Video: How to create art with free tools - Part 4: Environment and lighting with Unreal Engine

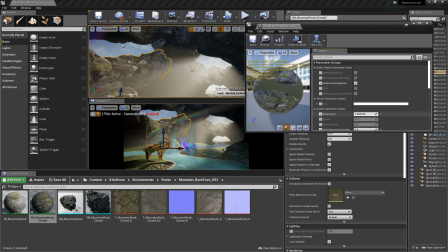2733s
And in this material I can directly see the difference in the viewport while dragging the slider. And setting it to be more bright exposes some of the details I was looking for.
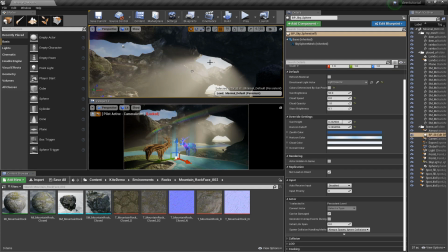2745s
There's still some pure black areas in my image, but it's much less now.
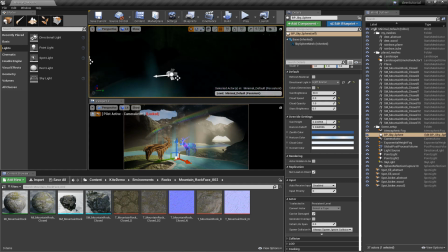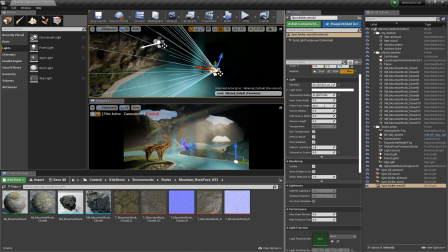2756s
So this light was lighting the rainbow tube as well, so I'm moving it somewhere else.
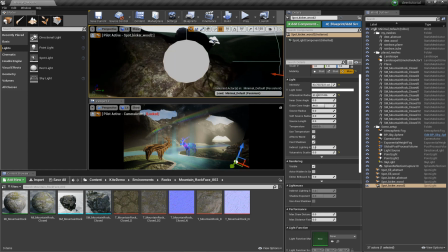2766s
And I'm just piloting the light until I'm happy with the light and shadows it's casting.
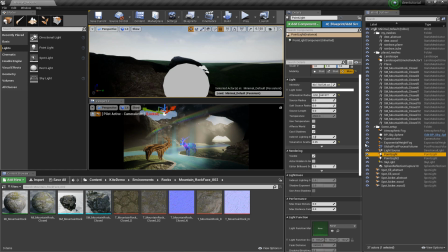2776s
Okay, we get some more brightness on the foreground rocks on the right area now. That's great. I'm unlocking the camera actor, and I'm also copy and pasting a backup version of it.
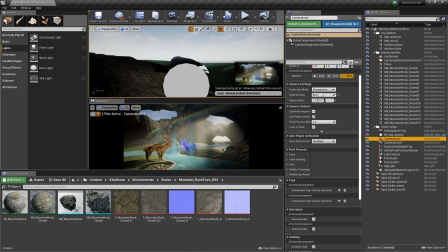2797s
And I pilot this camera actor now to do another pass on the camera position.
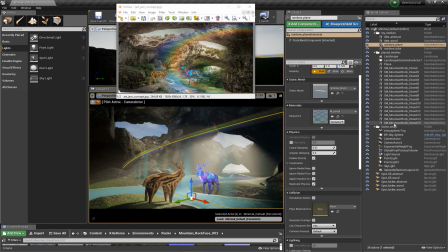2807s
And once I think that I have improved the location, I reference that with camera actor 2.
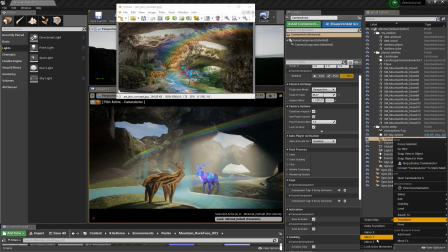2814s
So in this case I like the new position more, so I can just delete camera actor 2, which was just a backup.
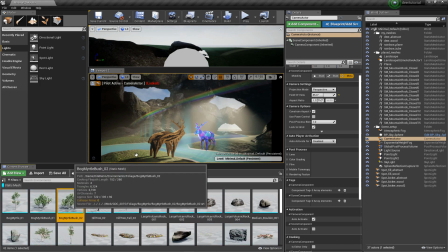2825s
Back in the environments folder on the kite demo, I can filter by static mesh and drag one of the bushes into the viewport.
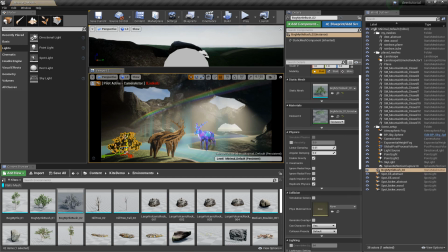2833s
And this is the fun part, where I usually just put on some music and enjoy playing around with dressing up the scene.
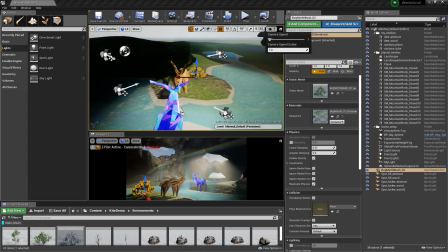2844s
I'm increasing the camera speed so I can move faster,
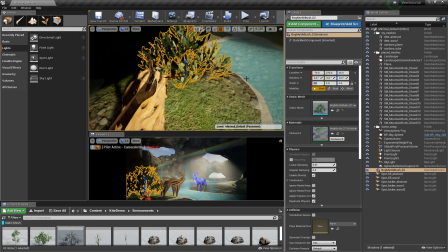2848s
and I'm not shy to change the scale of the assets to better suit my needs.
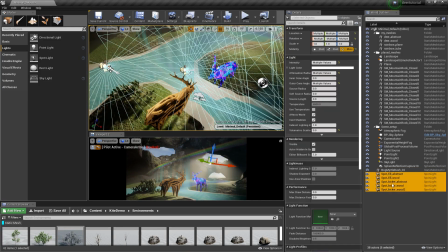2854s
And before I move on copying and pasting more of these bushes, I just make sure they are in the right folder in the world outliner.
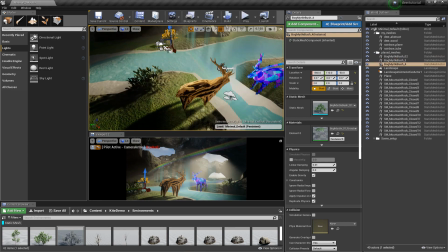2862s
And as before with the rocks, I reference in the camera viewport but work in the upper perspective viewport.
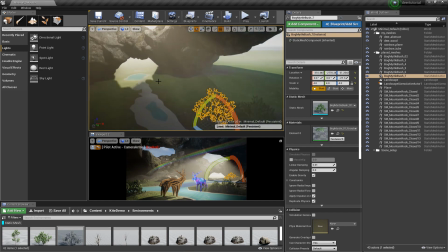2871s
This way I only dress the areas that are also really visible in the camera point of view.
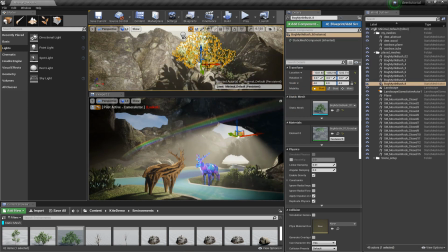2878s
I don't need to work on anything else. There are also some bushes growing on the opening of the cave.
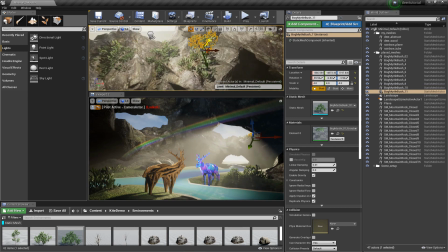2885s
Sometimes I like to enable surface snapping,
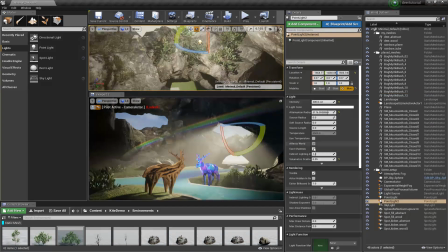2888s
but in this case the rocks have such a shape that the surface snapping is causing more trouble than actually helping,
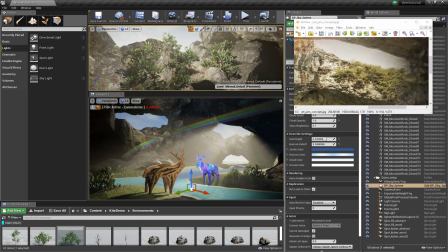2895s
so I'm switching that off again and just place everything by hand.
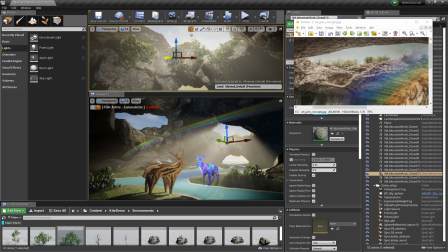2899s
When you translate an object while holding Shift, the camera actually moves with the asset.
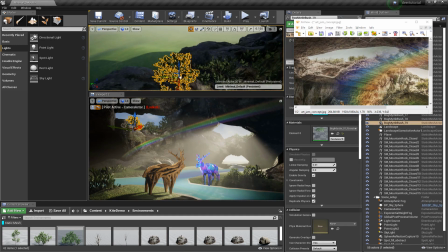2908s
This can be helpful if you want to translate greater distances, but your camera is very close to the object.
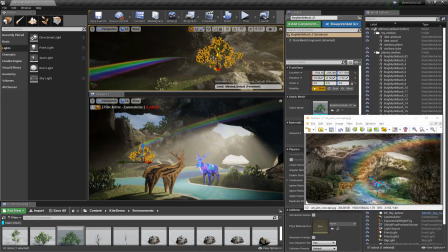2917s
Be careful not to introduce too much noise that conflicts with the center of the image.
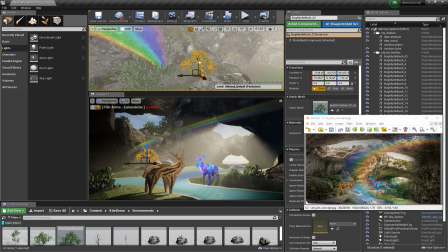2924s
As you can see, I'm trying to position the bushes in such a way that they do not intersect directly with the silhouettes of the deers.
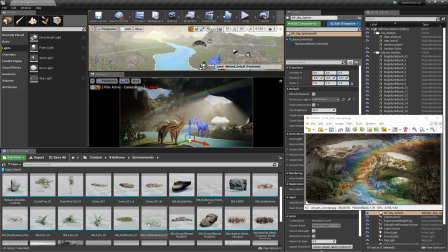2936s
Going back to the library of the kite demo, I'm dragging in some grass
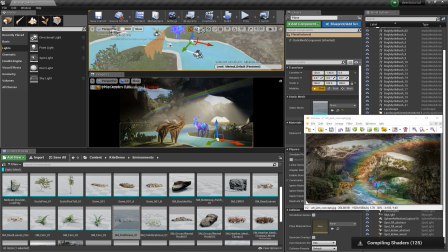2943s
that I can use to dress the foreground of the image.
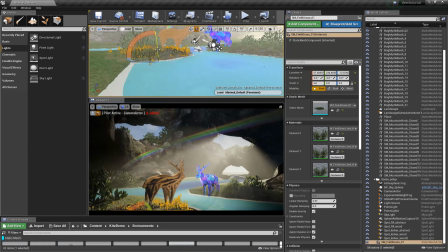2950s
Since the terrain is slightly sloped, I also need to rotate the grass in place.
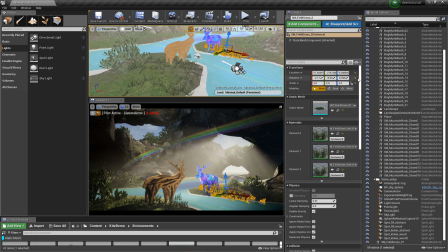2956s
And since scaling up the grass too much doesn't look very convincing, I need to be careful with that as well,
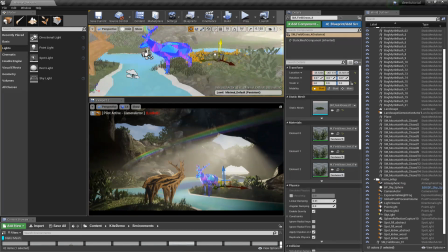2963s
and rather create more patches that I place in different areas around the deers.
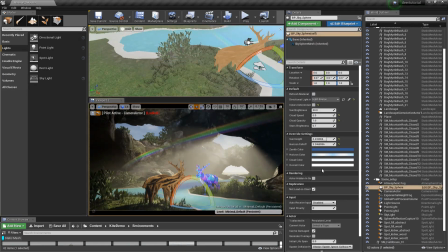2970s
And again, I'm only dressing the areas that the camera can actually see. I don't need to address anything else.